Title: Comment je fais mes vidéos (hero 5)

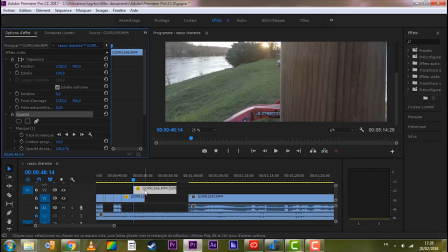Alors, donc là, on a notre tracé du masque, donc sur cette image, ce qui nous donne. Donc là, on va mettre. Hop, on va activer les clés. On va avancer image par image. Quoique peut-être un petit peu plus.
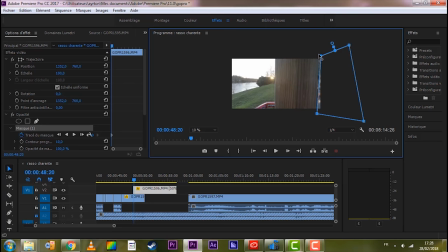Ouais, vu que c'est assez droit, on peut se permettre de ne pas être trop trop précis. Ça se verra pas trop. Normalement. Voilà, c'est vraiment une vidéo simple, hein. Je vais pas rentrer dans les détails.
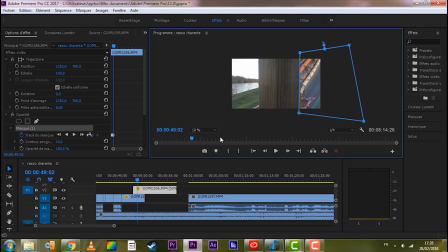Alors là par contre on reste bien sur le premier trait du début, on passe pas sur le deuxième sinon ça va se voir, ça va faire un effet bizarre. Ah oui là du coup ça va vite. Alors attendez. Là. Voilà.
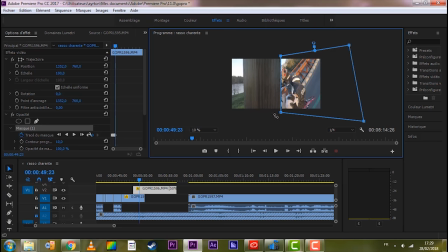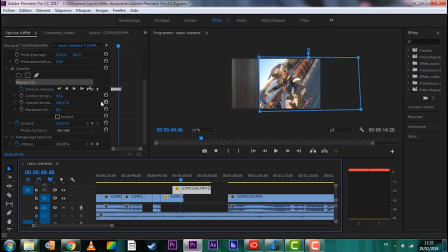Voilà, bon ça bug un peu. Ça m'a l'air pas trop dégueulasse. On va juste retoucher à l'expansion du masque. Généralement, je mets 10. Les contours progressifs pour éviter que ça fasse trop sec.
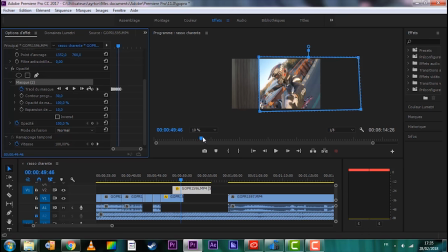Je vais mettre 30. 30. On a un léger contour progressif. Faut pas qu'il y en ait trop non plus. Mais 40. Expansion du masque. On va l'augmenter, on va mettre 20. Et voilà, ça fera un poil plus naturel, je pense.
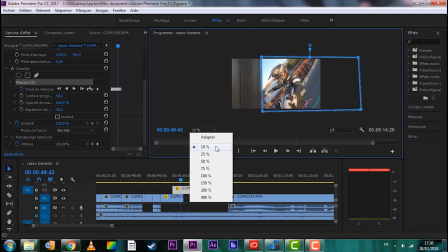Voilà. Voilà, on arrive à avoir l'image. Voilà, ici on arrive à avoir quelque chose d'un peu plus naturel.
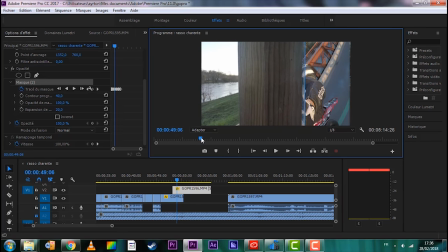On n'a pas de coupure sèche avec du noir par exemple.
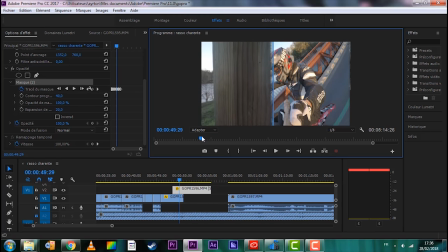Voilà, là on a quelque chose d'assez propre. Voilà.
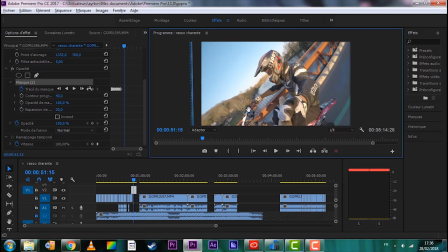Alors c'est vraiment pour vous faire voir, hein. Franchement la transition elle est pas ouf. Normalement il faudrait faire ça avec un beau plan stabilisé. Là voilà, je suis parti sur un truc carrément avec un wheeling, mais c'est vraiment juste pour vous faire voir.
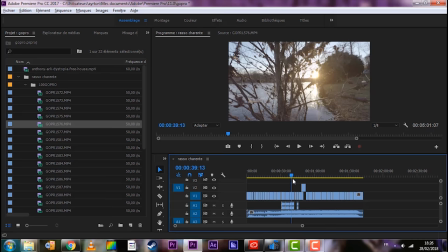Bon voilà, là j'ai terminé le montage de ma vidéo. Donc maintenant, voilà, donc là elle dure 1 minute 40.
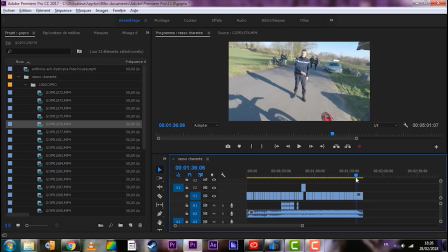Voilà, je l'ai fait terminer sur le son en fait. On a mis un petit gendarme à la fin, voilà, pour. Parce qu'ils nous ont bien cassé les couilles. Donc voilà. Donc maintenant, voilà, on va attaquer la partie un petit peu plus intéressante. Enfin, moi, c'est ce que je préfère.
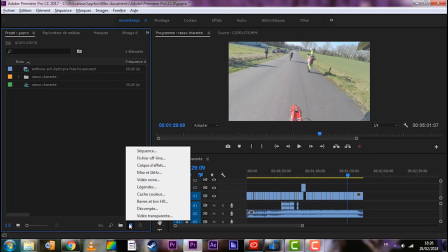C'est les retouches. Parce que, je sais pas, c'est ce que je préfère. Donc voilà, moi, je fais jamais les retouches sur les vidéos.
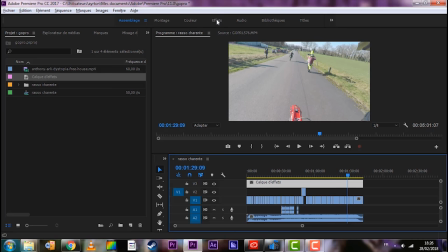Je fais toujours toutes les retouches sur un calque. Donc, on va commencer par recadrer.
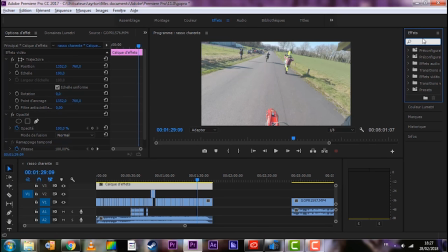On va mettre les bandes noires. Hop, donc recadrage. Hop, pour les bandes noires en haut, c'est 12-2. Moi, je mets 12, hein, mais normalement, c'est 12-2. Hop, et 12 en bas.
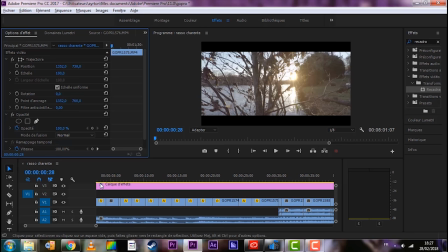Donc, on va commencer par recadrer toutes les images. Donc, en hauteur.
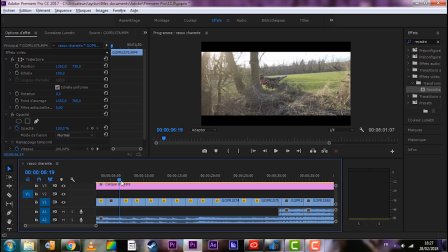Des fois, on va zoomer quand il y aura besoin. Là, c'est bon, il n'y a pas trop besoin.
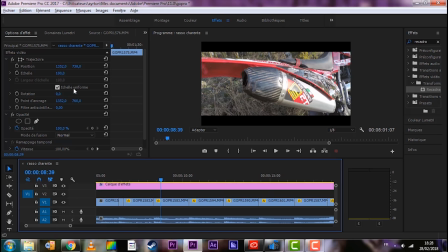Là, c'est bien cadré. Vous voyez déjà la différence? La grosse différence que ça fait? Juste ça. Ça change vraiment beaucoup. Donc ça, là, ça va.
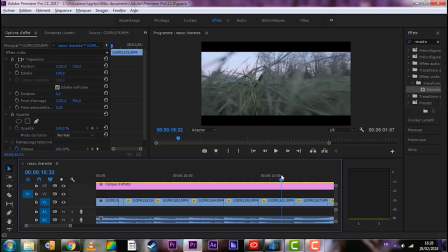Je suis bien cadré. Là aussi. Là, je vais peut-être remonter un tout petit peu. Alors là, par contre, je suis en 2,7K. Je suis pas en full HD.
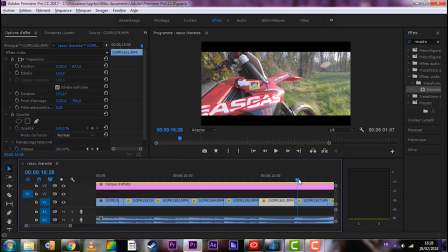Là, on va remonter, voilà. Là, je vais redescendre un petit peu.
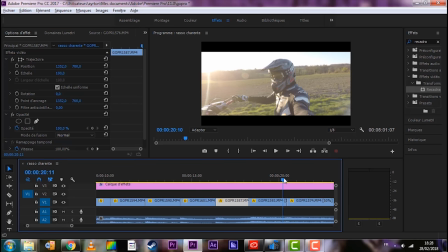Voilà. Là, on n'est pas trop mal.